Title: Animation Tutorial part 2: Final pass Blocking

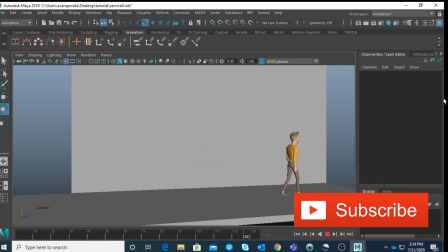(0:00)
Everybody, this is Alessandro. Welcome back to my channel. So this is the second part of this tutorial, okay?
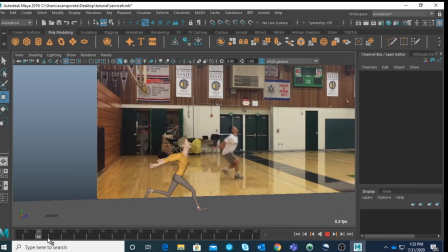(0:06)
And I decided to focus mostly in polishing and some of the blocking, some of the poses.
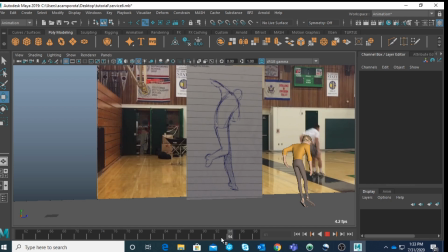(0:13)
As you remember, guys, last time, you know, we did like a very rough blocking just to have the overall flow.
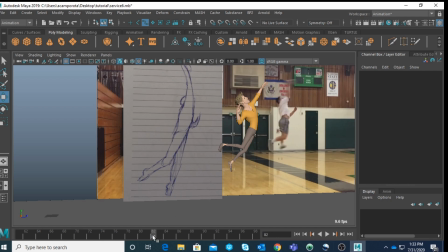(0:19)
But now it's good and important to refine some of those poses. And I focus on this part here, kind of the anticipation and the jump and this mesh. I think was definitely more interesting, and as you can see by my ugly drawing, guys, I wanted to push some of those poses, adjust the line of action here, okay?
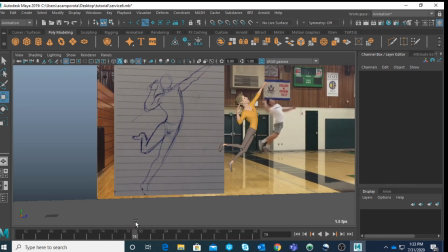(0:37)
And yes, that's what I want to do with you today, and you know, let's start from the beginning.
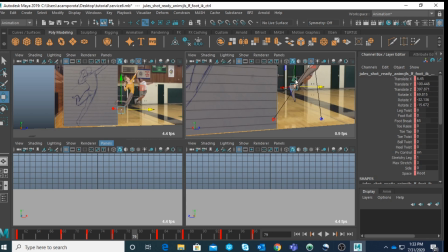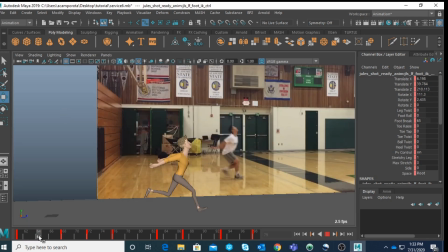(0:48)
First thing I'm gonna do now, it's having a small breakdown here, okay?
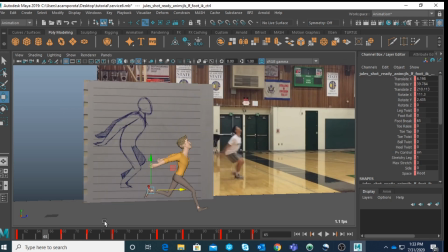(0:52)
This is because it's kind of the anticipation, okay? It's actually the down position. And I want to improve this pose over here.
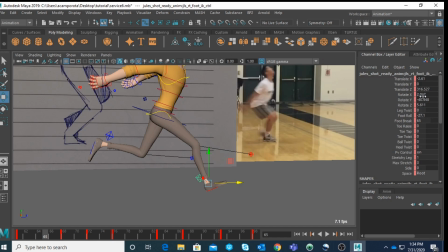(1:02)
So as usual, guys, I will lower the foot, okay? Going forward with the body.
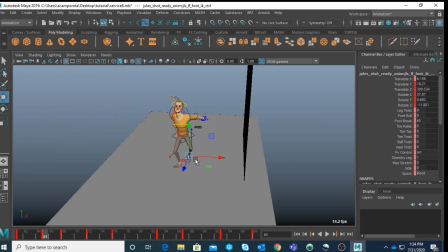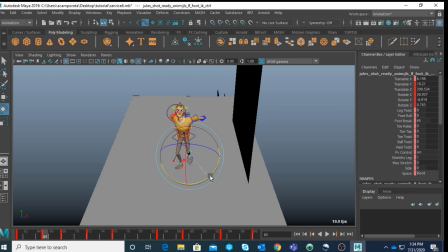(1:26)
Okay, let's adjust this.
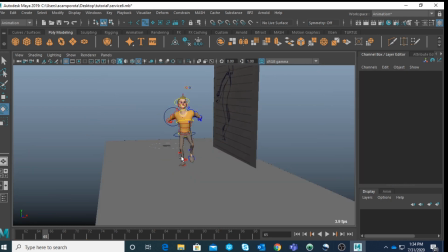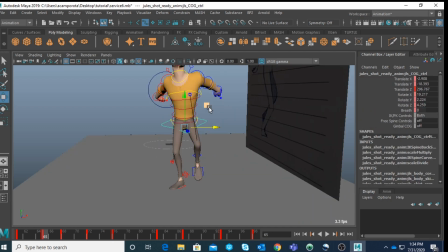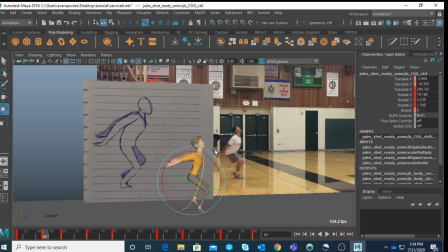(1:43)
First thing I'm gonna do, guys, try to have a nice
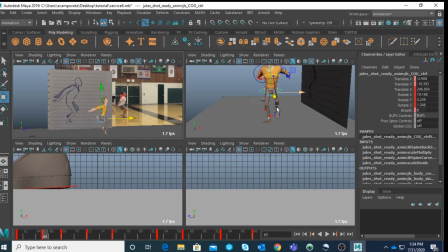(1:52)
silhouette on the leg, okay? Because I want them to kind of overlap a little bit.
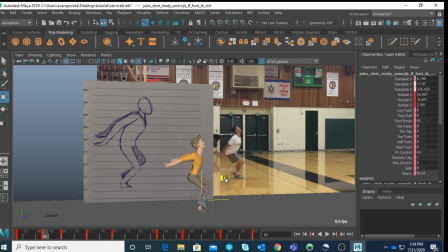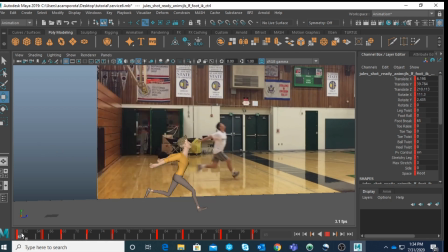As you can see from the video reference, there is a bit of compression here.
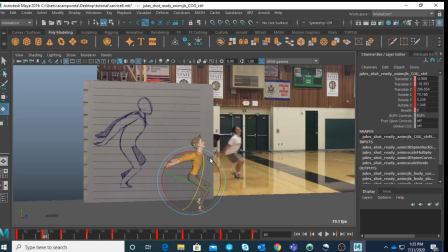(2:12)
So I have to go a little bit lower, okay,
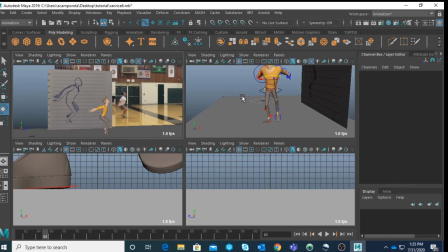(2:18)
and bend the spine.
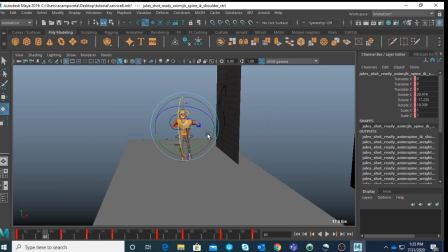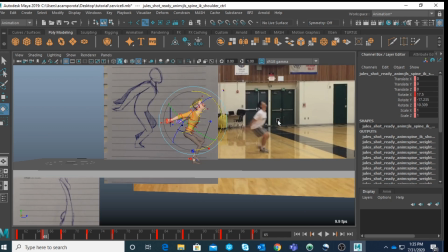(2:26)
Bend the spine a little bit more. Another thing is you want to do the same with the hip here, okay?
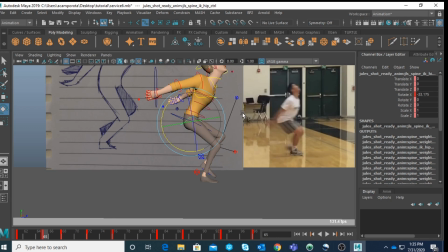(2:31)
Especially when you're going down, the hip tend to go in this kind of direction, okay?
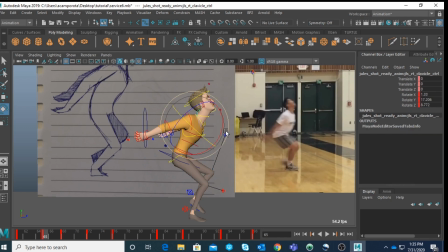(2:38)
And we are gonna start to adjust. Okay, maybe drag a little bit more the hand.
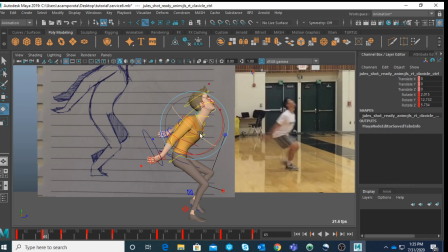(2:55)
Okay, when I go through the passing position for the arms, I tend to lower the shoulder. Okay,
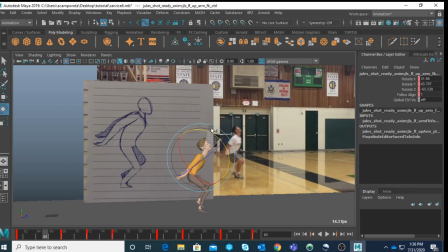(3:12)
and this one I will go here to kind of make sure I want a nice group silhouette. Okay, I want to kind of group them together here.
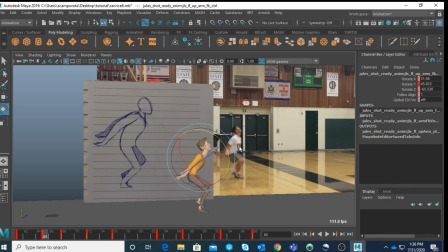(3:30)
I think the neck is kind of going forward here. And as you can see, it's very straight up.
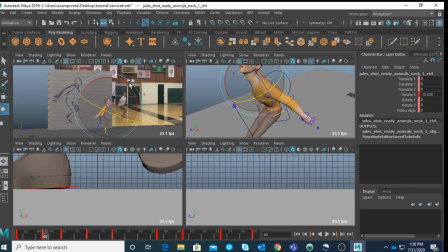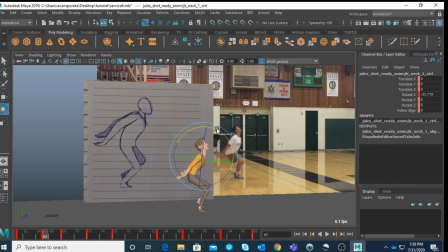Maybe a tiny bit forward, okay.
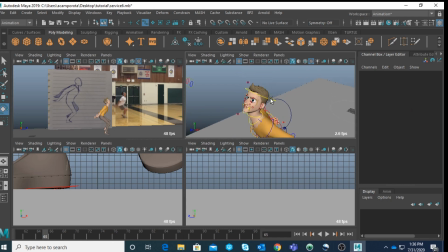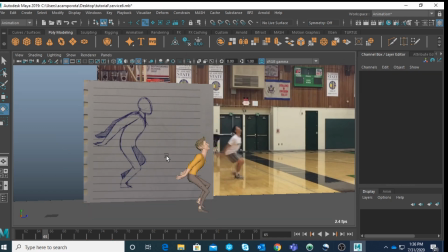(3:58)
I feel like the body is slightly too much behind. The carrot is kind of falling, okay.
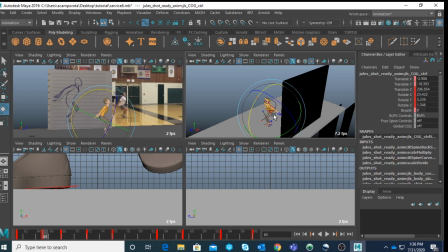(4:04)
So I'm gonna take this,
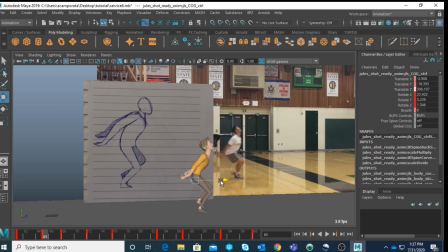(4:09)
okay.